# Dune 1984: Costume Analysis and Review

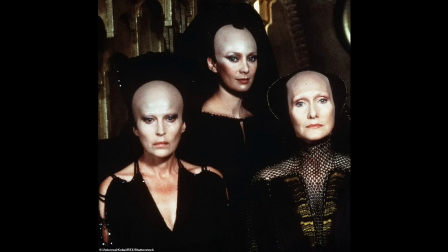1247s
Here are examples of the gowns worn by the novices of the Bene Gesserit order.
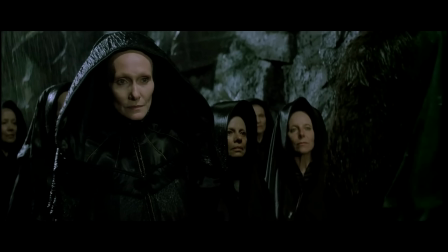1252s
According to Profiles in History, these finely pleated gowns are crafted from black rayon, with sleeves secured by an intricately woven, adjustable satin-like string.
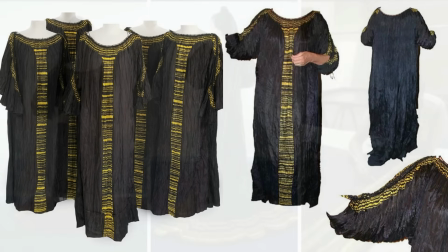1264s
Behind-the-scenes images reveal that the trademark yellow striped accents were carefully hand-painted onto the flat fabric before the pleating process.
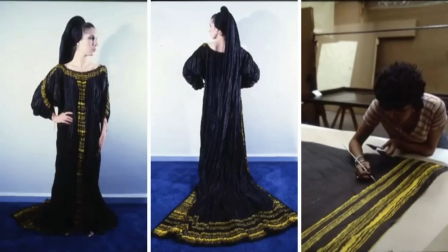1273s
Upon seeing the sisterhood dresses, it immediately recalled the remarkable gowns crafted by Spanish fashion designer,
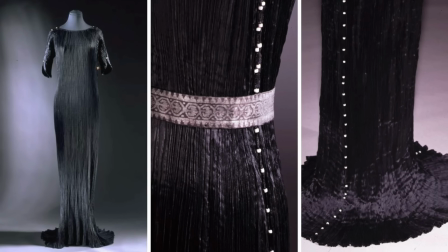1280s
artist, and inventor Mariano Fortuny. Renowned for his invention of the Delphos gown, an exquisite sleeveless dress inspired by ancient Greek fashion, Fortuny created one of his most iconic designs.
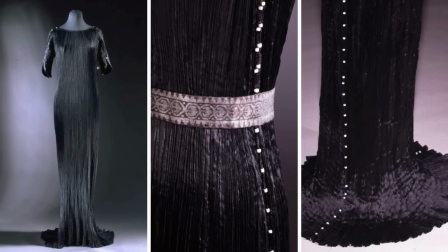1295s
This example, dating back to the 1920s, showcases a simple yet elegant column of finely pleated silk, emblematic of Fortuny's timeless aesthetic.
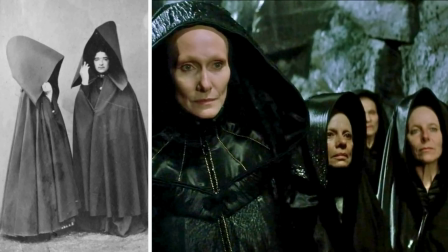1306s
The hooded cloaks worn by the sisterhood to protect against the rain on Caladan appear to be inspired by the Azorian hood, a traditional hooded cape or cloak worn in the Azores, a group of Portuguese islands in the Atlantic Ocean.
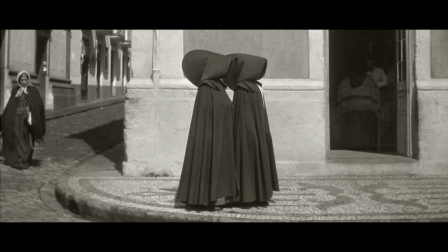1321s
These hoods are often made from wool and are designed to protect against the wind and cold weather.
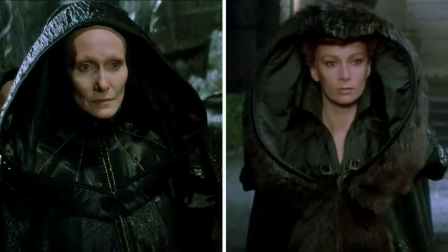1326s
Reverend Mother Gaius Helen Mohaim's cloak, while less fussy, looks similar to the shape of Jessica's.
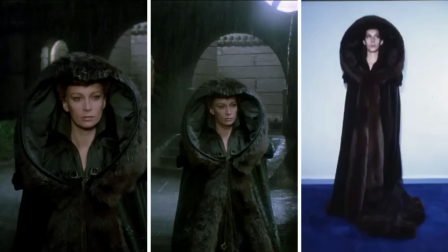1333s
Lady Jessica is the concubine of Duke Leto Atreides, mother of Paul Atreides, and a member of the Bene Gesserit sisterhood.
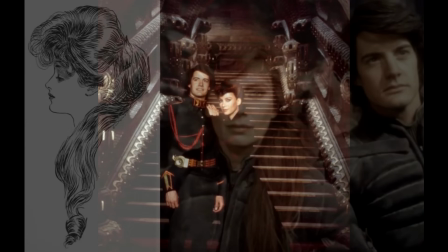1340s
Jessica wears her Fremen stillsuit alongside 3 ultra-feminine looks in the film.
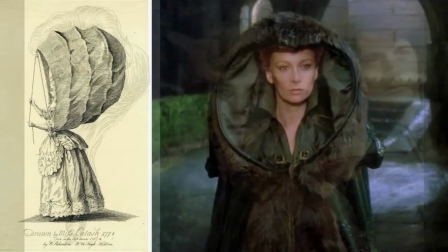1346s
These softer styles stand in contrast to House Atreides' military uniforms.
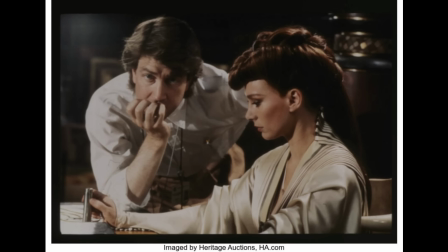1352s
Ringwood's designs cleverly blend historical silhouettes with modern pleating and draping techniques,
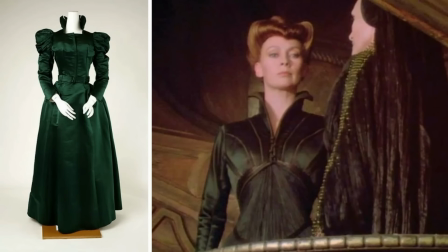1358s
using luxurious fabrics that subtly suggest their otherworldly origins.
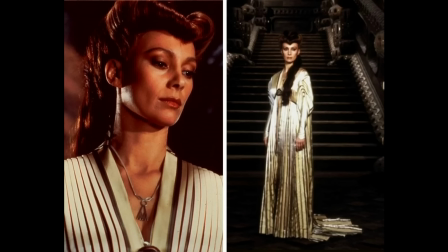1364s
One of my favorites didn't make it to the theatrical release, but remains a standout for me. Jessica's knife-pleated tea gown exudes an aura of old Hollywood glamour,
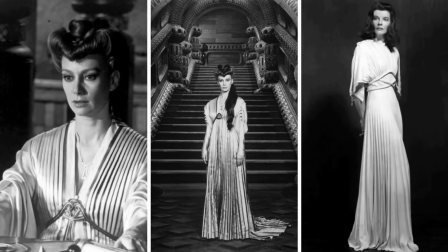1375s
reminiscent of the stunning pleated Grecian-inspired gown worn by Katharine Hepburn in the 1940 stage production of the Philadelphia Story.
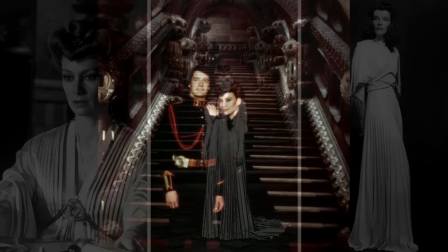1384s
Another striking look of Jessica's includes a finely pleated black gown with a long train
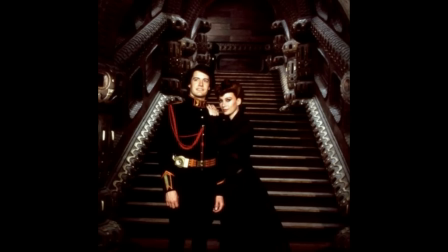1390s
paired with an ultra-tailored Spencer jacket featuring a stand-up peaked collar.
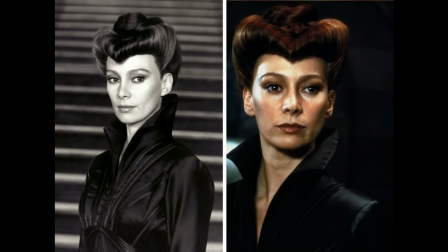1395s
This ensemble subtly nods to a witchy aesthetic, referencing the derogatory term witches often used against the Bene Gesserit. Though it initially resembles Victorian attire, the gown draws more inspiration from the finely pleated Fortuny gowns.
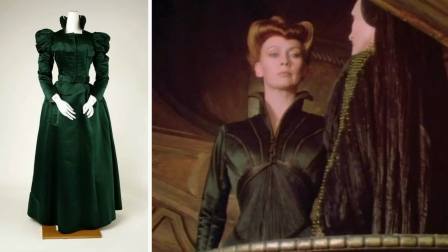1412s
One addition I absolutely adore is the oversized hooded cloak Jessica wears,
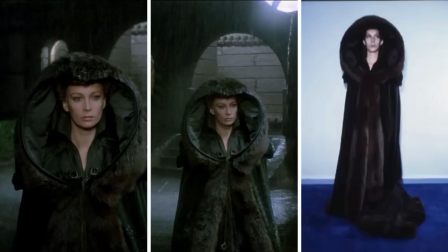1417s
whether it's welcoming the Bene Gesserit in the rain on Caladan or preparing to travel to Arrakis with the royal family. The hood and cloak are trimmed in wide fur, echoing the style of Paul and Leto's cloaks. As for the hood design itself, it possibly draws inspiration from a few sources.
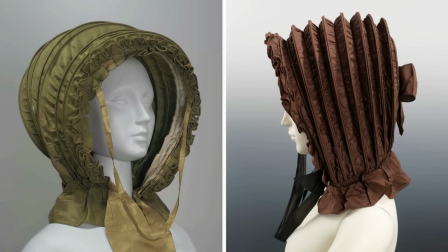1437s
Upon first seeing it, I couldn't help but think of the calash bonnet, a millinery piece famously embraced by Marie Antoinette. These bonnets were crafted to shield the extravagant 18th century hairstyles from inclement weather.
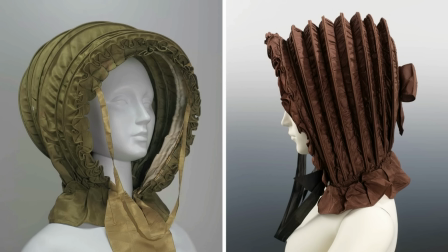1452s
Resembling the hood of a carriage, they were reinforced with whalebone or cane hoops, allowing for easy collapsing or raising as demonstrated by Jessica.
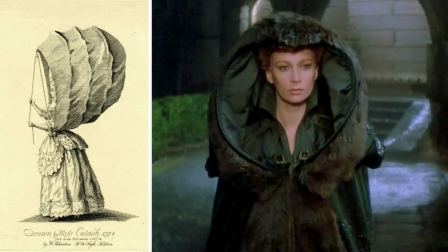1462s
Odes and illustrations from the late 1700s often humorously exaggerated the size of these bonnets.
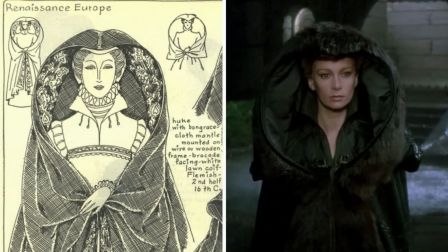1468s
And I couldn't help but notice the resemblance between Jessica's cloak and undergown and this illustration of a Renaissance woman clad in a huque from the 16th century. The huque is characterized as a robe or cloak and was commonly worn by both men and women across Europe during the Middle Ages.